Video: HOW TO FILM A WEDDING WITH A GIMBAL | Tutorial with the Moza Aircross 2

So you're entering the wedding filmmaking world, but you don't have any idea where to start when using a gimbal on a wedding shoot. Well, this tutorial might help you out to nail your perfect shots.
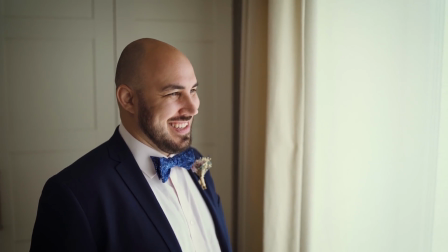As you know, I'm also a wedding filmmaker that mostly shoots alone, and I need a sturdy but lightweight gimbal that will take all my beating throughout the wedding shoot.
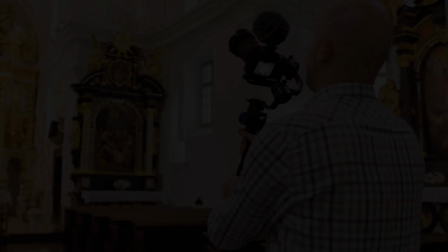I found out that the Moza Aircross 2 is the perfect companion for an all-day run-and-gun shoot. Let's talk about some creative gimbal shots that will juice up your wedding film. First of all, use your gimbal to create some fake slider shot to reveal your groom and bride.
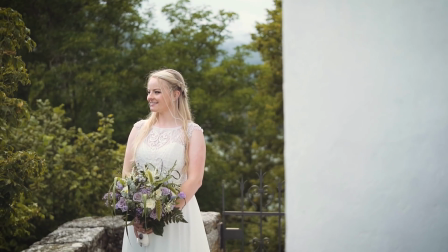97s
Take your gimbal and lens behind objects, windows, walls, and whenever you find in your way to take the shot.
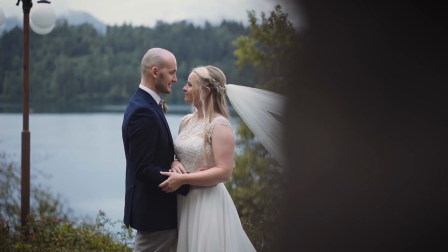105s
This method will help you to achieve a great movement between the shots. I would always advise to use a 35mm fast prime or a 50mm fast prime, or if you are really on that sturdy hand, an
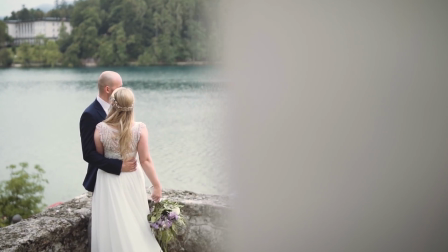120s
85mm to get that shallow depth of field in front of the revealed subject, and also to blur the background. Sometimes you don't have to use any object that will obstruct your scene. You can actually make some slow pan turns left and right.
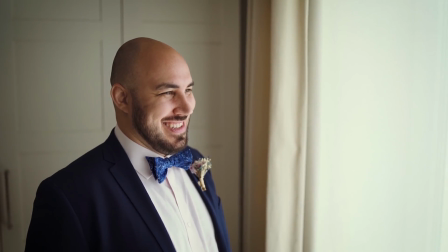139s
Some gentle turns around things that are meaningful to the wedding couple will do a great job and a great look on your wedding film. For this kind of shots,
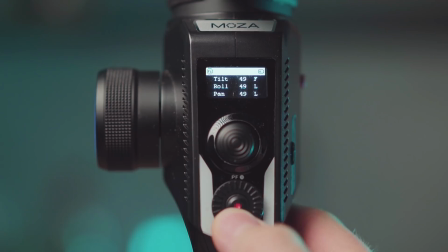149s
I would recommend to lock your roll motor and put your tilt and pan motor on follow. When introducing to a new scene throughout the wedding day, I would always recommend to use a wide-angle lens, like when you are in a big space like church or hall. The best way to introduce a scene is to make a tilt reveal shot. For a straight tilt reveal shot, I would always recommend to lock the pan motor and to lock the roll motor, so only the tilt motor follows. Even if you have an outer shell wide-angle lens that zooms in and out, the strong and powerful motors of the Moza Aircross 2 will keep the balance right, and you don't have to worry about rebalancing the gimbal. It will take the beating, trust me. To juice up and introduce a new wedding scene, make also some circular reveal shots.
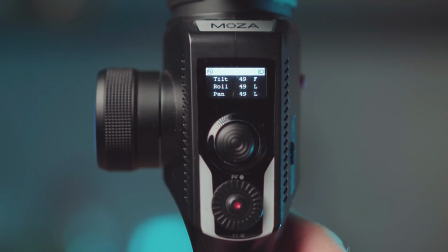209s
For the circular reveal shots, the best way is to have the pan and tilt option on follow. When you are on the wedding couple shoot, I mostly use the Zeiss 55 on my gimbal.
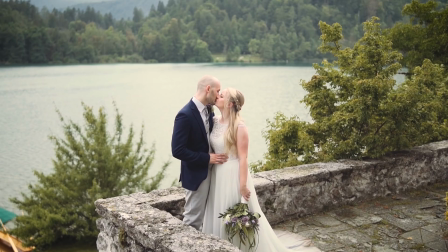224s
It will give you a great shallow depth of field. So when using a 55mm on a gimbal, you can get even more creative with your gimbal shots.
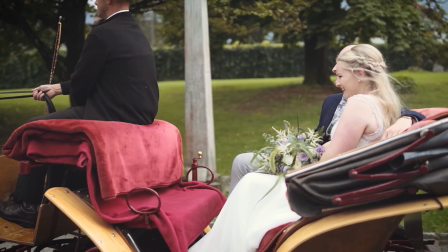232s
Making circular turns with your tight lens around your wedding couple will add to the wow effect once you deliver the wedding film to the couple. For this kind of shots, the best way is to lock the roll motor and actually filter out even more the pan and tilt motors.
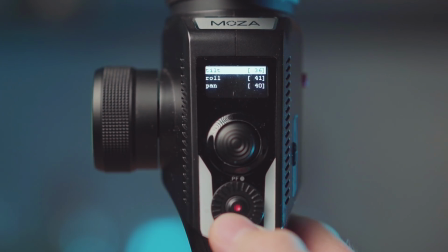250s
You will be able to filter out your hard moves in the settings of the Moza Aircross 2,
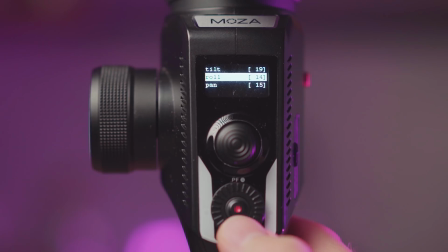255s
and also putting a higher deadband point so your shot will turn out really smooth. Remember, when using a gimbal on a wedding shoot, just don't be stationary and only in one place. Even when I film ceremony and speeches, I tend to slightly strafe left to right.
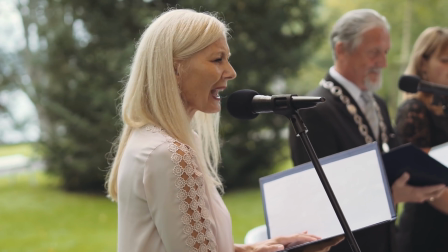275s
You will add to the dynamics of the whole shot.